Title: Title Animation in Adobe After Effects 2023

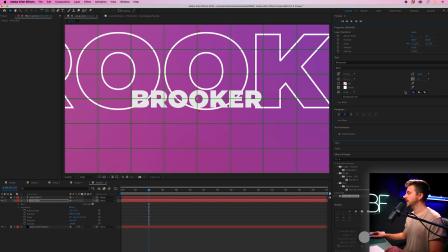4:09 We can change the color of this by selecting the box and then you can just move the position of this down.
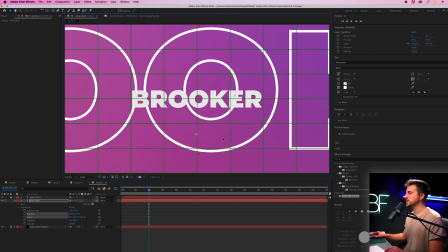4:16 Of course, feel free to make the scale bigger if you wanted to, but you just want to end up with something like this.
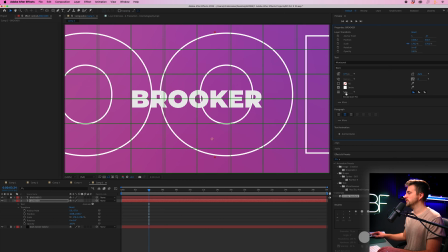4:23 Feel free to adjust the stroke if you wanted a thinner stroke, completely your decision. Again, if you can't see the text window, if you've got an older version of After Effects, then just go into the character window.
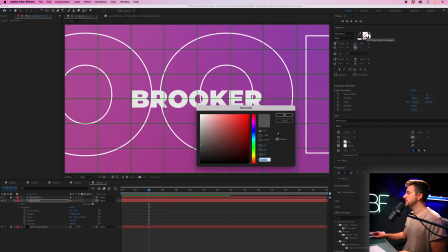4:33 And in the character window, you'll see this is your fill and this is your stroke. So to add the stroke, you would just select this box here. And then you would increase the stroke by pulling this number there.
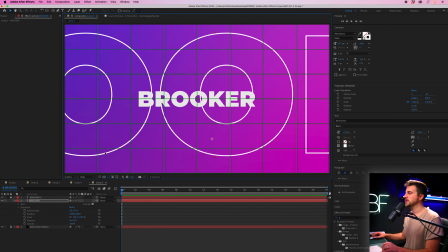4:45 So from here, we can now go back to the very beginning and we're just going to move the position of this over to the right.
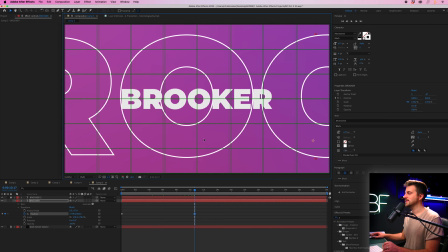4:51 We're going to create a brand new keyframe on position, move over around to the 10 second mark and just pull that text over to the left. Now, when we play this back, you can see that's sliding over to the left and this foreground text is increasing in scale.
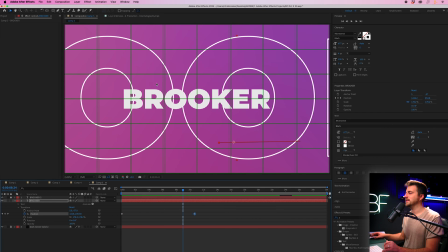5:05 The problem is though, at the moment, this is kind of blending into the background text and it doesn't really stand out. So that's where we can go to this bottom text and decrease the opacity. So we can decrease that all the way down to around 10%, somewhere around there, and you end up with this.
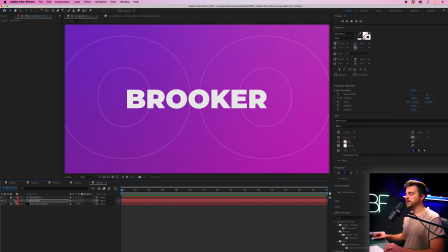5:26 Now, of course, that is not the most dynamic background in the world at the moment. So we are just going to highlight the background layer and that bottom text layer. We'll right click, select pre-compose, and feel free to rename that. Now we're going to make a copy of that.
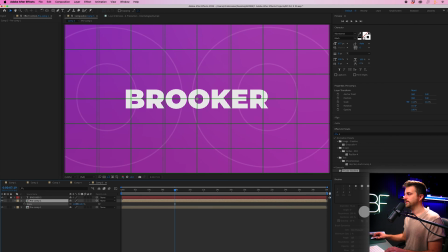5:41 We are going to increase the scale. We'll move the position of this over to the right.
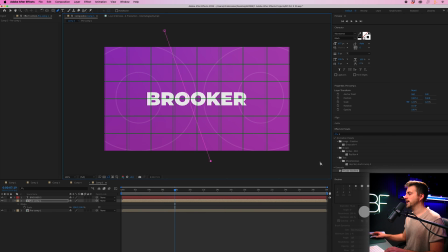5:47 And now we'll use the pen tool to create a mask around the right side or the left side of this text layer.
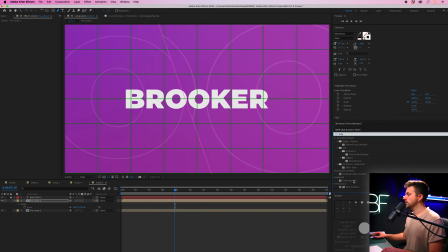5:53 Then we'll go into effects and presets and search for drop shadow. We are just going to increase the opacity. We'll change the direction around until we start to see it appear. Then we'll increase the distance, increase the softness, and then just feel free to pull the opacity down to get to your desired effect.
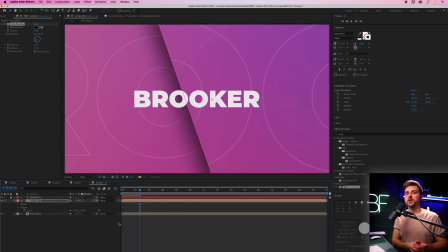6:11 Now, you are more than welcome to change the color on one of these sides. So if we go into effects and presets and search for change color, we go to that top layer, we can use the color to change to select the purple.
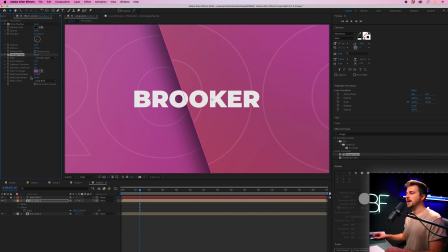6:24 We'll change the hue saturation just a little bit and then pull the matching tolerance and the matching softness all the way up.
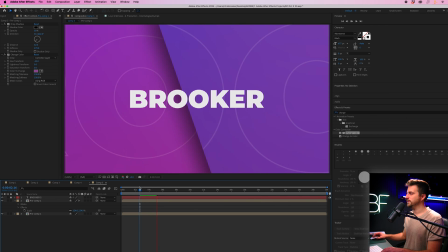6:35 So feel free to make that change and you'll find this is what we end up with. Now to go one step further, we're just going to go to that top layer.
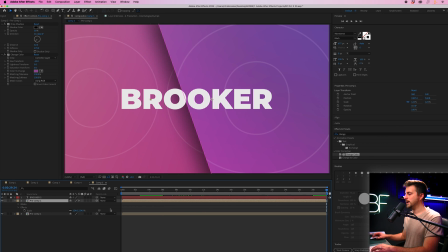6:43 We're going to go towards the end of the animation, which is here. Press P on the keyboard at that point in time.
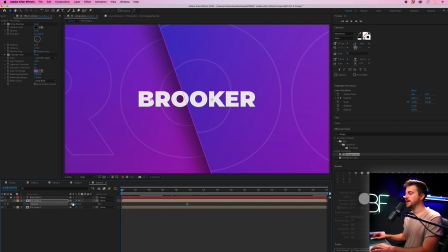6:51 That should load up position. Then we'll go to the beginning and we'll move the position of this over to the left. Feel free to make that even more dramatic if you wanted to. And this is what we end up with.
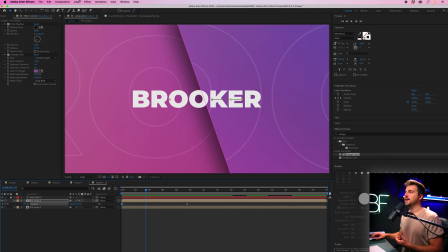7:05 Now from there, the background is still feeling a little bit too distracting. So I'm just going to go layer, new, adjustment layer. Make sure that is underneath the top layer, but above the other two layers. Then we've got effects and presets and search for blur.
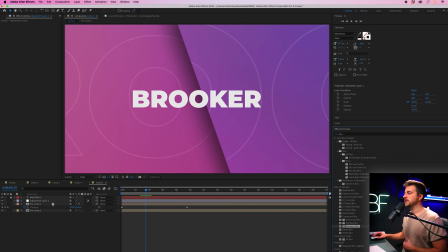7:21 We're going to drop the Gaussian blur or the Gaussian blur onto the adjustment layer. Repeat edge pixel should be selected. And then we're just going to increase that a little bit. So not too much. We don't want to lose the effect, but just increase it to the point where the foreground text starts to stand out a little more.
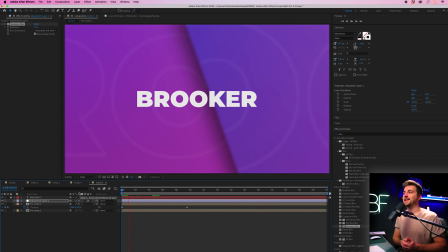7:40 So this is what we end up with. As you can see, by adding this blur effect, it really has slowed down After Effects. So the blur effect can be very tiring on the computer. Now, of course, we haven't actually done anything to this top text.
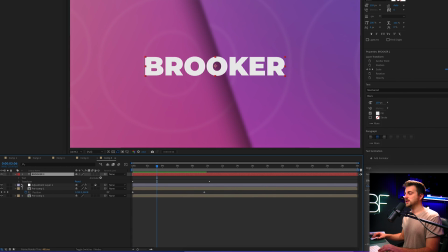7:53 So now you can go back in and we can add some animation. So maybe we could go into animate, we could go to position. And if we go into the range selector, go into advanced, and then we go to position and we pull this down.
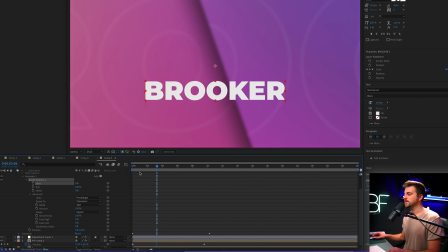8:06 If we go to start, you can see it's currently 0%. So we'll go to the beginning, create a brand new keyframe on start. We'll move over to around 2.5, 3 seconds, increase that to 100%.